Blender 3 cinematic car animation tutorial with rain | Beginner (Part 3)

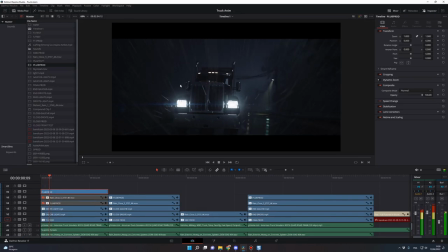Now you go back in the edit tab. So what we could do to lower the intensity is just to lower the opacity of the clip. So it would go for something like 50. And that's looking pretty good.
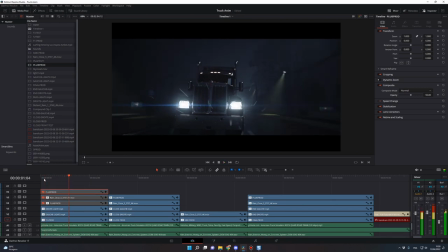So we went from this to this, with a lot of rains that you can control. And because we did that on the separate layer, we can control the intensity to match our need.
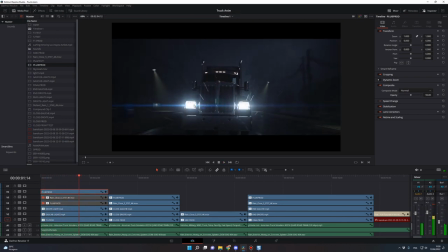If you want more rain or if you want less rain, it's up to you now to play with the opacity. And because it's a little bit too sharp, what we could do also is to add a blur effect on the rain. So you go in effect, you search for, here you have a lens blur.
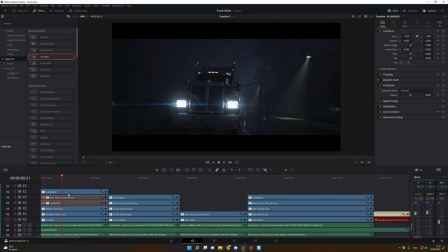You drag the lens blur on your clip. You click on effect here. Let me test. And here, as you can see, it's a little bit too much. So I will lower the intensity of the blur for something like
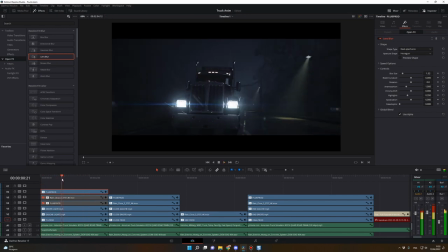maybe like this. Yeah, it's better. So now we still have our raindrops, but it's a little bit blurry. So for me, it's adding to the realism of the rain. We could stop here for the rain, but I decided to add another layer, which is a stock video from Action VFX.
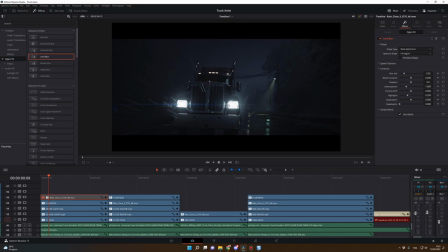Let me show you the result. So this is the without the stock video, and this is with the stock video. And I think it's filling all the little gaps in the animation, and it's adding to the general look of the scene.
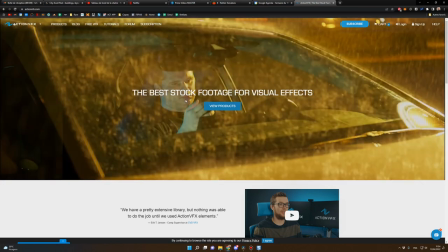Action VFX is like a standard for the stock footage for your visual effects. It's my personal opinion, I'm not paid by them.
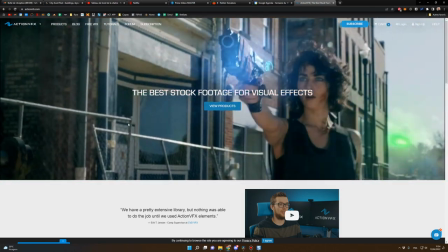But if you're looking for high quality stock footage for your projects, I think you should have a look at this website.
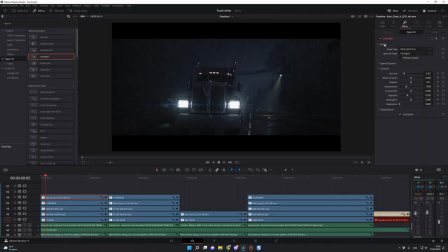I will put the link in the description. For this clip video, I also added a lens blur effect to soften the image, to soften the look. And I choose a value of 2. I also added a glow for the headlights. And here are my values. And the lens blur as well, with a value of 2.
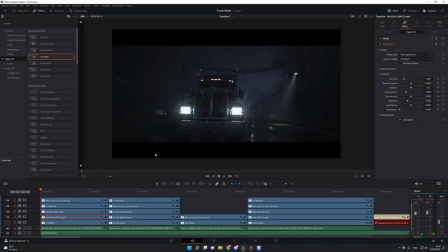So now let me do a final view of what we did in DaVinci Resolve. So I will deactivate everything. So we went from there, from a very flat image, and we added the color grading, and then we added the lens flare,
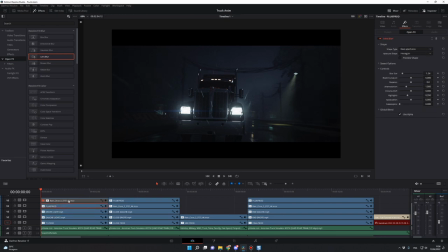then we added some more rain, and the final touch with the stock rain. But of course, we can improve a lot of things as always in a project, but sometimes you need to know when to stop and when it's good enough. Well, that's it guys for this final part. If you have questions, as usual, don't hesitate to ask them in the comment section.
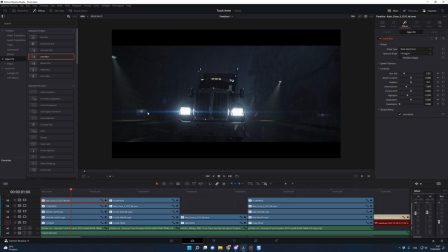And I have something big going on right now, and it will be in my next video because I've been working on this new project since a long time now. And I will be, and I'm very excited to present it in my next video. So thank you for watching guys, and I talk to you soon. Bye bye.